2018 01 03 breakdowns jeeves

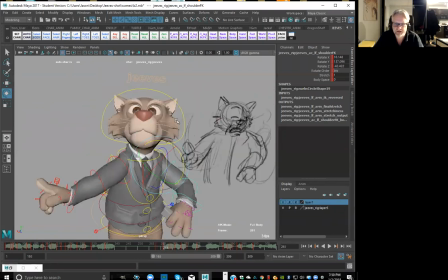78:31 So if I did an arc that's sort of like this, just feels like it's like arc up, down, right? So, but if I go straight under here and keep it like nice and strong, I feel like it's gonna suit us better, right?
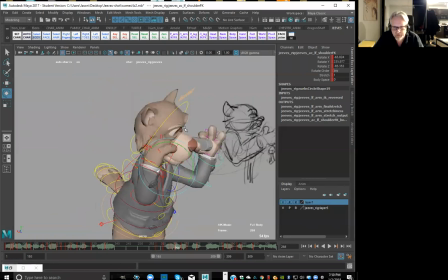78:50 So if I arc him down and under into this, it's gonna be a better arc, I think. It's gonna feel better, right? So let's go ahead and see if we can get into this, right? So I'm here, just sort of get like this head so that it feels like it's going that way.
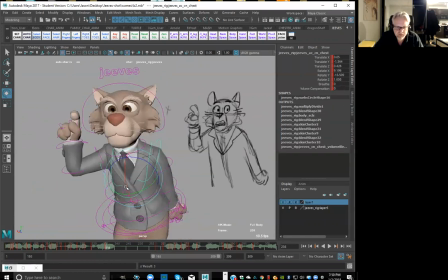79:07 The body, let's bring it forward so that it feels like it's actually coming through here. And then this one, again, just sort of bringing it down a little bit lower so that it can work into these poses right here.
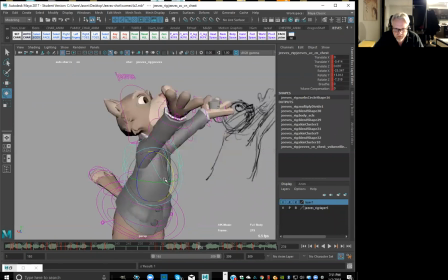79:25 Okay, just bringing this forward, bringing it forward. And then we get this little explosion up into there. So don't bring them up. Don't bring them up, keep them down.
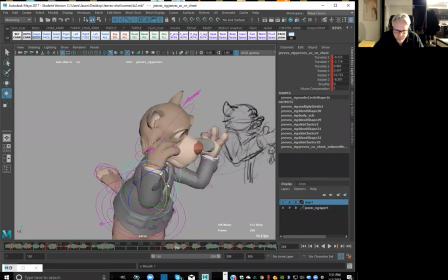Okay, this would be like the one last sort of anticipation before it comes up, right?
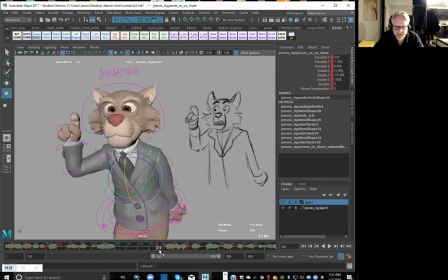79:58 So in here, between this and this, this is where we're gonna start to get into that pose, right? So let's go ahead, do a select all, so the key, okay? So right in here, like just so we can get like something nice and broad,
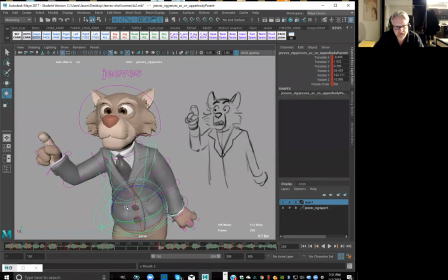80:14 I'm gonna start to bring them slightly opposite, right? So this way, so that we can get like the whole body kind of leaning towards screen left before it goes screen right. Okay, and then drag this a little bit, drag up.
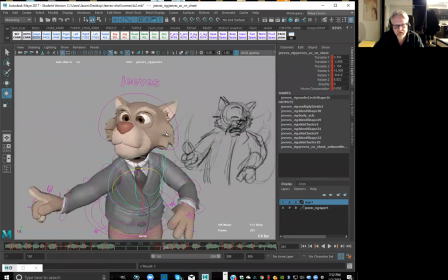80:31 So usually like what I'm trying to do is favor the previous pose, just so like it has
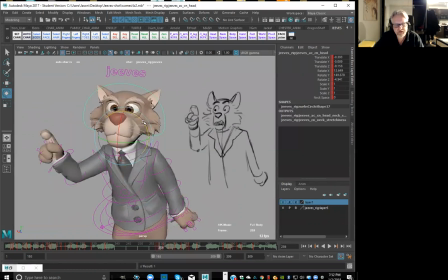80:39 that where we're coming from something rather than just starting into nothing, right? So start favoring from this pose right here, okay? And you can already start to see like the opposing actions happening, right?
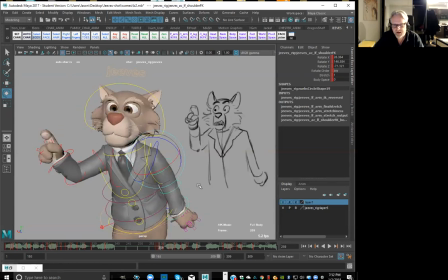80:55 This arm going this way and his left arm going towards screen right. Okay, so start to bring that way. And then we'll get this arm bending back. And then we'll even get like maybe a little bit more of a drag on here.
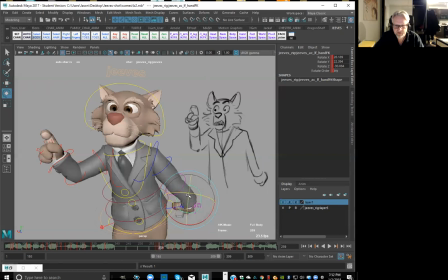81:18 So it starts to come forward.
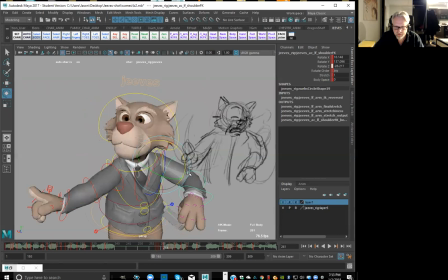81:32 Okay, this one, I'll start to bring it out a little bit, get it a little bit wider. So it really starts to come like around into this, right?
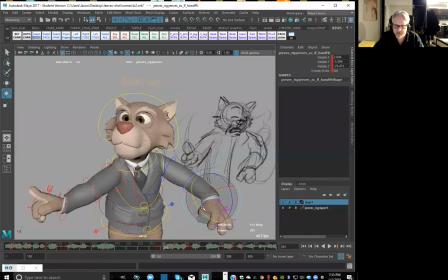81:50 So a little bit more wild as a transition rather than everything sort of going in the same direction. So this is swinging up this way, this is swinging around, right? So here we could maybe even try to get a little bit of a smear frame out of this.
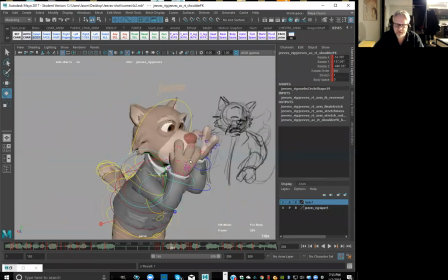82:05 So instead of bringing this like just straight around into that, we could maybe go right across into that. So it might feel a little bit more erratic, right? So this will hit your smear frame quota, right?
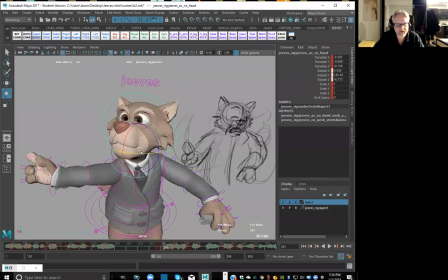82:22 Okay, so here, what I'm setting up here is like a nice wild head turn as well, right? So like it'll be like a nice transition into this pose here, which is like the sort of like the erratic arm movements, right, that we want to try and get.